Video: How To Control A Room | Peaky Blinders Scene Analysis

Hey guys, welcome back. It's been a while. I've been so busy with uni work, which is why I haven't been making videos, but Hey, I'm back
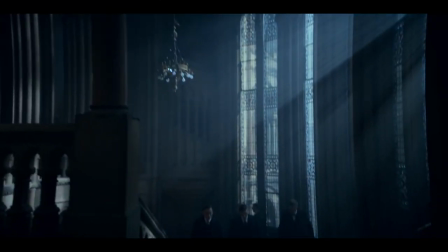8s
In this video, we're gonna be breaking down a scene from season 5 of Peaky Blinders,
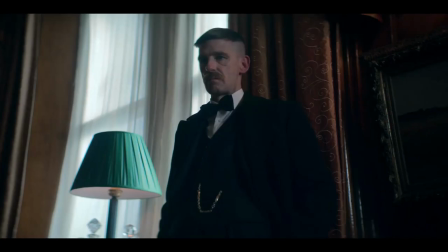11s
the meeting between Oswald Mosley, Tommy Shelby, Arthur and Michael and I found that scene extremely interesting because
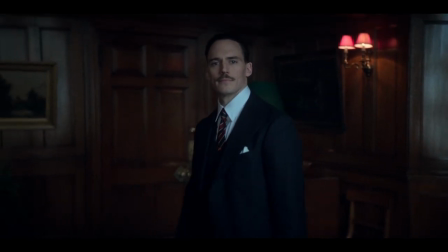19s
Oswald Mosley was able to just walk in the room and completely take control So I'm gonna be doing breakdown of that scene But before I begin, I just want to do a quick thank you for everybody watching this video right now and everybody who's subscribed to my channel if you haven't subbed. Thanks. But yeah, it's been so crazy. I hit a thousand subscribers. I mean, I only started this channel like early in the year and I stopped making videos when I got super busy in the second semester. And even then, all of you guys love my videos and have been watching and subscribing. It's just, it's crazy. I don't know what to say. So thank you. Thank you so much. And please stick around. But yeah, let's get into it. So this video is gonna contain spoilers for season 5 of Piggy Blinders. So if you haven't seen that season yet, play this video in the background on mute so I get views, and you can come back and watch it again later. I'm just kidding. Don't watch the video until you've seen Piggy Blinders. So I'm sure most of you guys know the importance of a good villain to a story. And as the famous film critic Robert Ebert put it, each film is only as good as its villain.
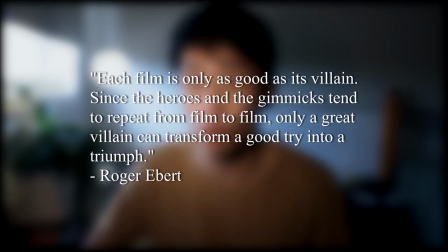85s
Since the heroes and the gimmicks tend to repeat from film to film, Only a good villain can transform a good try into a triumph and this is no different in season
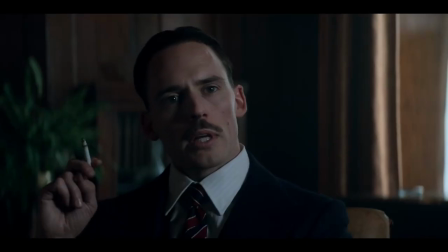94s
5 of Peaky Blinders In season 5 of Peaky Blinders will meet this man Oswald Mosley arguably the most interesting and challenging villain Thomas Shelby has went up against and as many have said this time Tommy has met his match in the past Thomas Shelby has
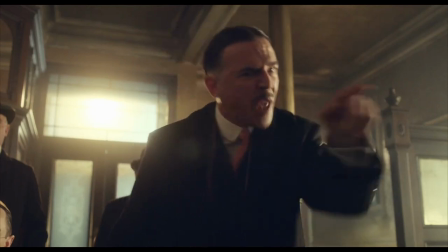109s
always been the one in control of the situation He's always the most calculating person in the room and he's always steps ahead of his opponents However, in this scene, the power dynamic is completely flipped, it's as if Oswald Mosley has Thomas Shelby in the palm of his hand. Which is why I wanted to do a breakdown of this scene as I found it fascinating how Oswald Mosley was able to take control of the power dynamic in the room.
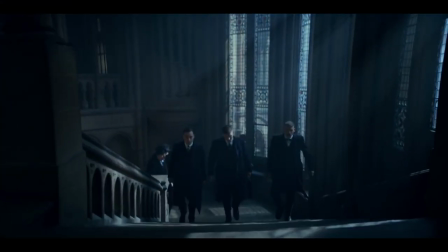130s
This scene starts with Tommy planning a meeting and knowing that Oswald Mosley isn't somebody to be taken lightly,
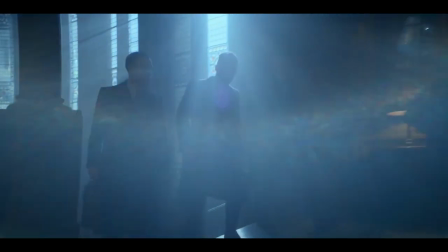136s
Tommy decided to bring Arthur and Michael in order to establish power and control of the situation.
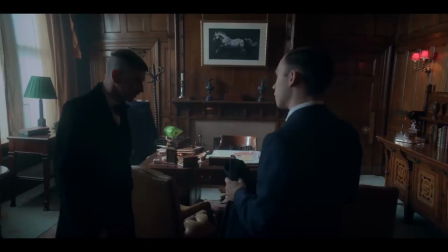140s
So he tells Michael to smile and tell Arthur not to. and told Michael to sit down while telling Arthur to stand by the window.
You sit, Arthur. You stand by the window.
This is all strategic as Arthur's role in the setup is the muscle. He is there to intimidate and by having him stand near a window, it shows that he is alert and he will be watching Mosley's every move and is ready to get his hands dirty the moment he is needed.
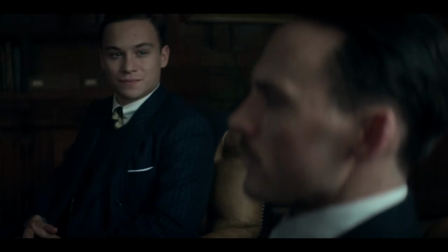162s
Meanwhile, Michael's role in the setup is the brain.
And I'm his business advisor.
With him sitting down and smiling calmly, it suggests control as they are at ease, giving off the vibe that they have the upper hand in this situation and everything is going according to their calculations.
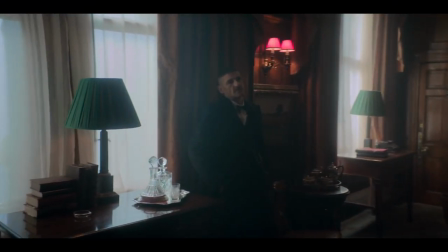177s
By having this set up, both power and control, while also having the meeting in Tommy's office, not only does it give Tommy confidence,
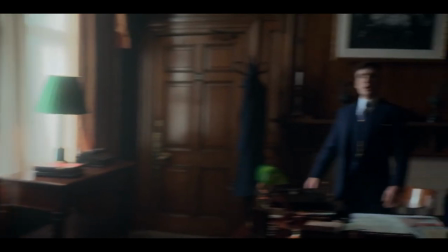184s
but it also gives Tommy an edge and make it more easily for him to apply psychological pressure on Mosley. So Tommy here is essentially using Arthur and Michael as chess pieces, much like how he used that boy from The Good Family in that scene with Alfie.
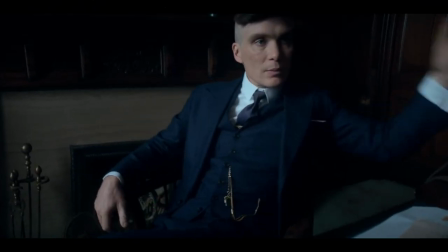197s
Check it out if you haven't already. Unfortunately in this case, instead of giving Tommy an edge, Arthur and Michael ended up being the downfall of Tommy in this scene.
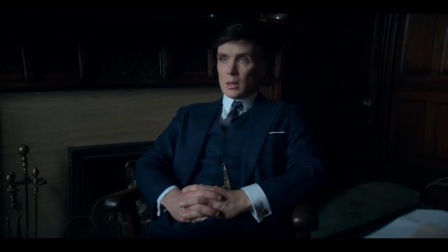205s
So as the Peaky Blinders get ready for the meeting, Tommy tells Arthur and Michael that the man they're about to meet is essentially the devil.
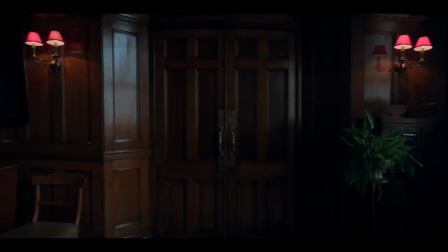212s
Which then leads into this beautiful shot of the door where the camera is held still for five seconds with
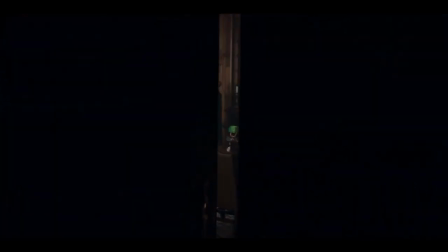218s
a very subtle zoom creating anticipation and suspense as they wait for Mosley to enter the room. This is a technique often used in horror and thriller movies in order to create suspense and build up tension in the scene.
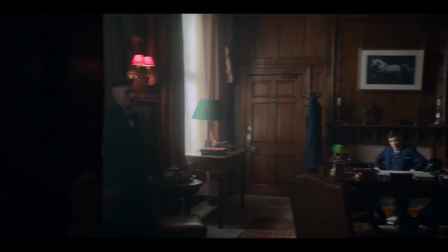229s
And suddenly we get a perspective shift as the camera shifts to a point of view shot of Mosley entering the room,
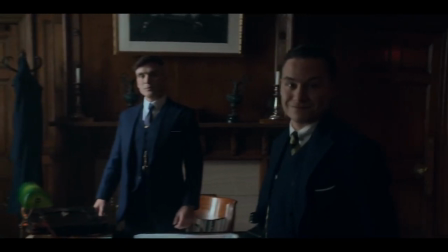234s
where we get to not only see but also feel the intimidating setup of the Peaky Blinders.
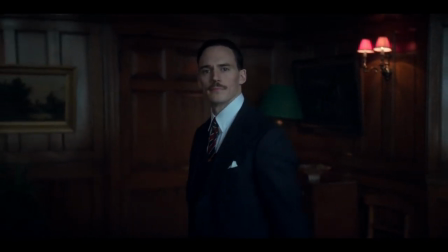239s
However, as the camera cuts back to a third person shot of Mosley, we notice that he's completely cool and doesn't seem to be bothered by the setup at all.